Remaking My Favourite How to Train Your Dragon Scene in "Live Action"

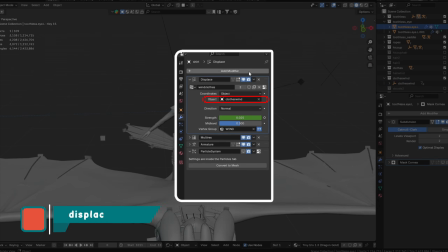244s
Then changing the mode of the displace modifier to object,
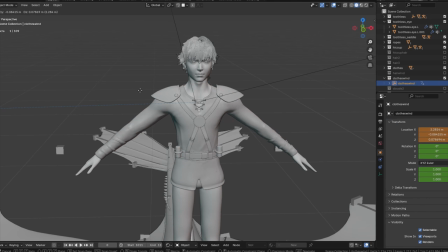247s
so I could then add an empty object that moves along an axis and it makes it look like the clothes are being blown in the wind.
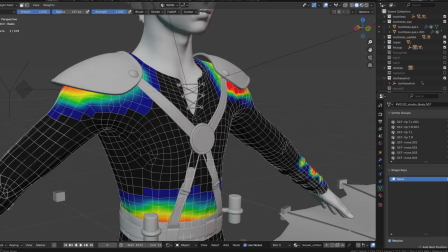254s
I also made sure to paint some areas red in weight paint mode so that they wouldn't be affected by the wind.
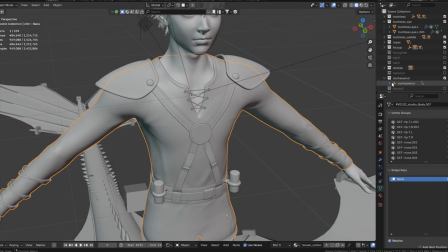260s
For example, like clothes underneath the belt wouldn't move. Then just selected that vertex group in the displacement modifier.
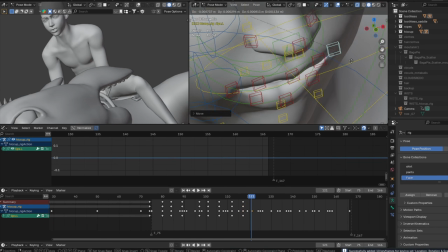266s
And now moving on to the actual animation. And this was especially hard for this project.
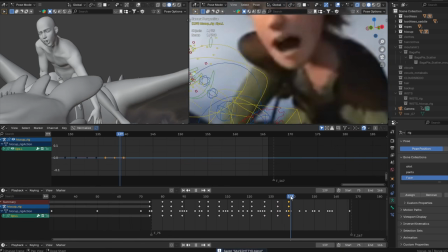272s
Trying to get a realistic version of a character to have facial expressions and move like a real human does,
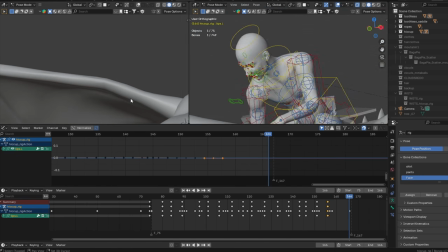280s
I found really difficult. And even after finishing this entire project, I still think it doesn't look that good.
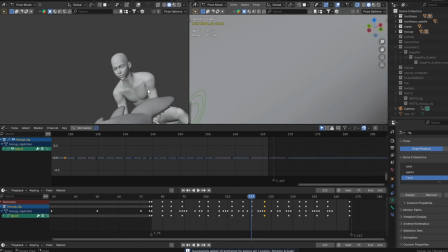287s
There is so much room for improvement. But that's what these projects are for,
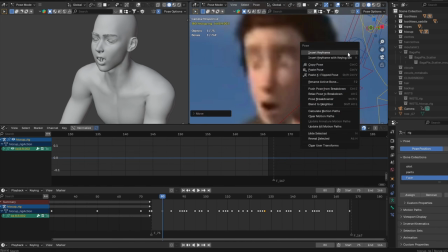290s
to help me keep learning even more so that my future projects can be even better. And
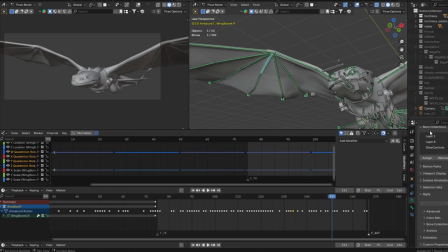296s
then we move on to Toothless, and animating a dragon is something I've never done before.
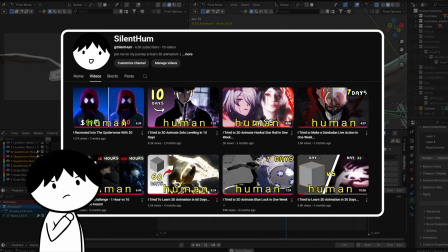301s
Actually, come to think of it, I've actually never really animated anything besides a human, so yeah, this was quite tricky at first.
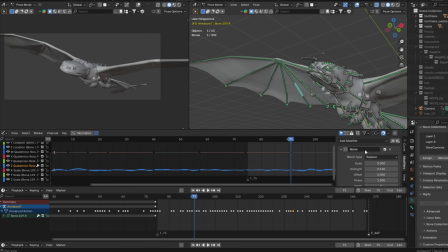307s
But as I did it more, I think it turned out okay. Just a lot of trial and error.
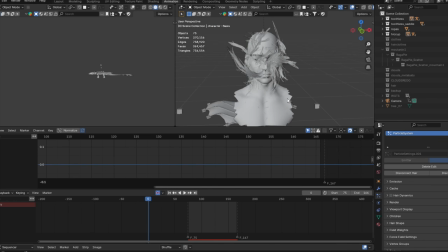313s
Okay, so getting the hair to work was one of the most tedious and frustrating parts of this project.
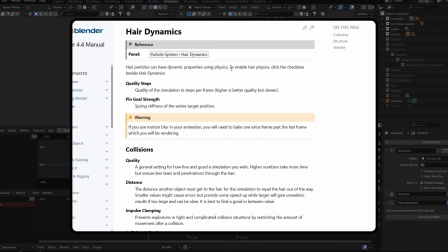320s
Basically, in Blender, they have what is called hair dynamics, where it will try to simulate your hair as to how it would behave in the real world.
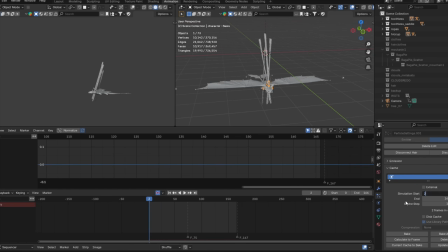328s
But for some reason, it was just not behaving right at all. When I would enable it, it would just get super weird results, like this, where the hair just gets left behind from the character.
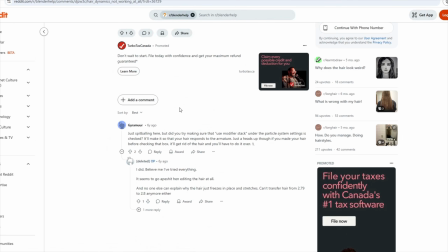340s
I spent hours researching and came to the conclusion by the help of multiple threads I found online that for some reason, okay, you're gonna want to pay attention here so you don't make the same mistakes I did,
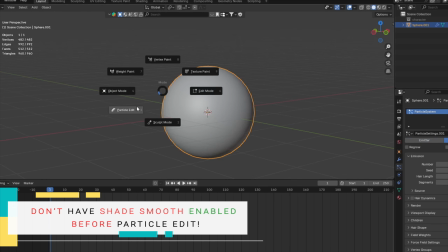352s
is that when you make your hair in the particle edit mode, which is what I did to manipulate and make my hair,
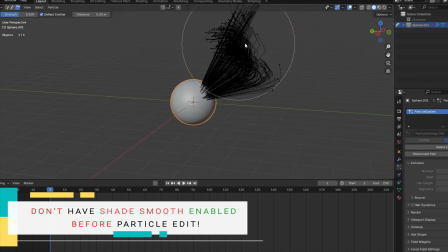358s
I was doing this all while my character model had the option Shade Smooth enabled before I started the particle editing.
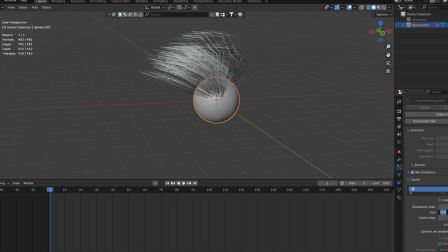365s
And for some reason, I have no idea why, it completely messes with the hair dynamics and just completely broke it.
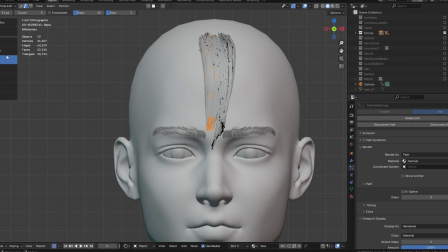374s
So I had to completely remake the entire hair, making sure that Shade Smooth was not enabled, and it worked.
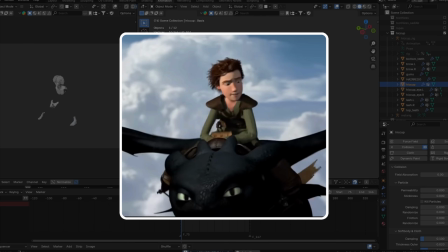382s
It also made me realize that because looking at the scenes once again, you can see that Hiccup's hair is like completely combed backwards because of the wind blowing on it,
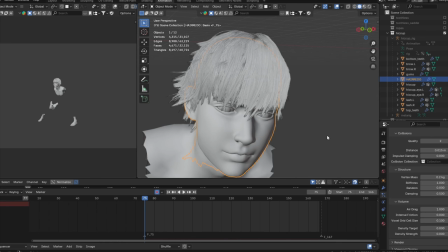391s
and I just really couldn't get that same look with the hair simulation. So I thought, why not just cheat it, and instead just make the hair already as to how it looks in the scene.
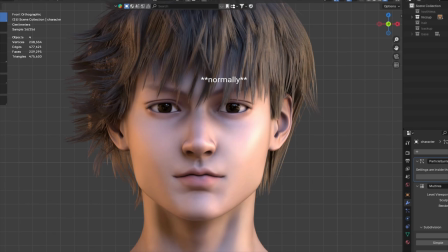401s
So instead of how his hair would look normally, now it just looks like his hair is being blown back by the wind even more.
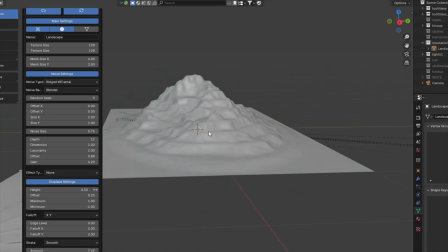409s
And then of course, moving on to the environment, where this entire scene takes place above an ocean, with some mountains on the sides and a lot of clouds in the sky.
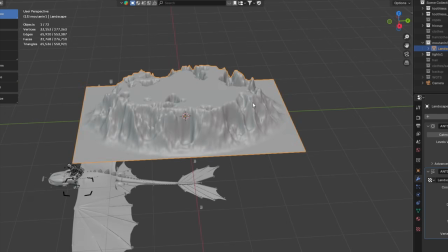417s
And starting off with a mountain, I was able to use this add-on that allows me to freely generate a mountain.
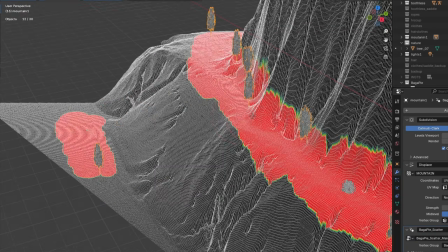422s
Then I added some weight paint to the mountain where I'd want some trees to appear. To texture it, I just used some online rock textures and some grass.
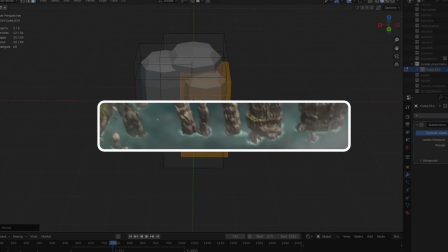431s
And yeah, this is what it came to look like. And for the other mountains later on in the scene, I hand modeled them myself because I wanted them to look a little more closer to the scene.
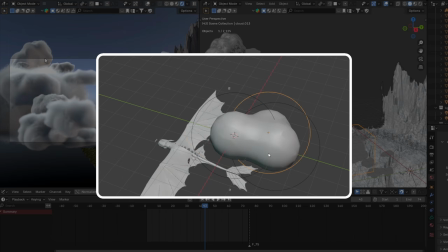440s
And then for the clouds, I would use metaballs to get the overall shape of a cloud,
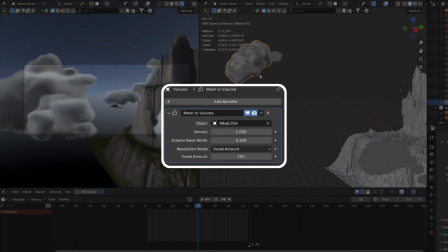444s
and then convert it to a mesh, and apply a volume modifier to get that look of a cloud.
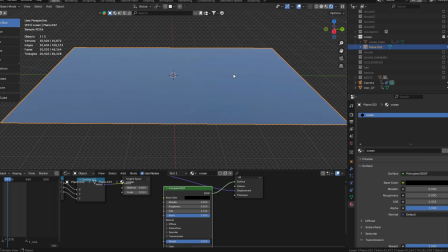450s
And for the water scene, I just used a really big plane, and then applied an image sequence to it,
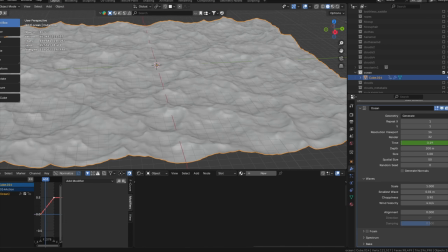455s
which was a sequence I exported from using the ocean modifier on a previous plane.
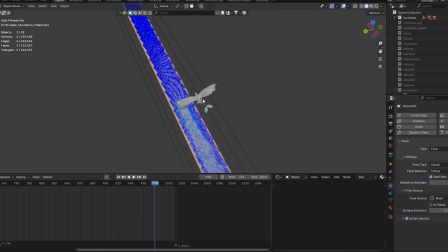459s
Then I also did a water simulation for the scene where Toothless has his wing in the water, which wasn't too bad, or too hard.
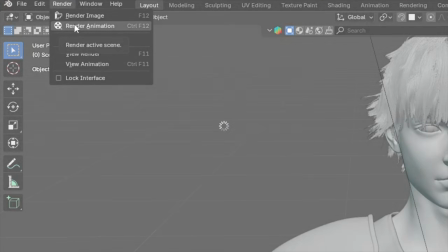467s
And then to finish it all off, we have to render all the scenes, which was probably one of the most frustrating parts of this entire project.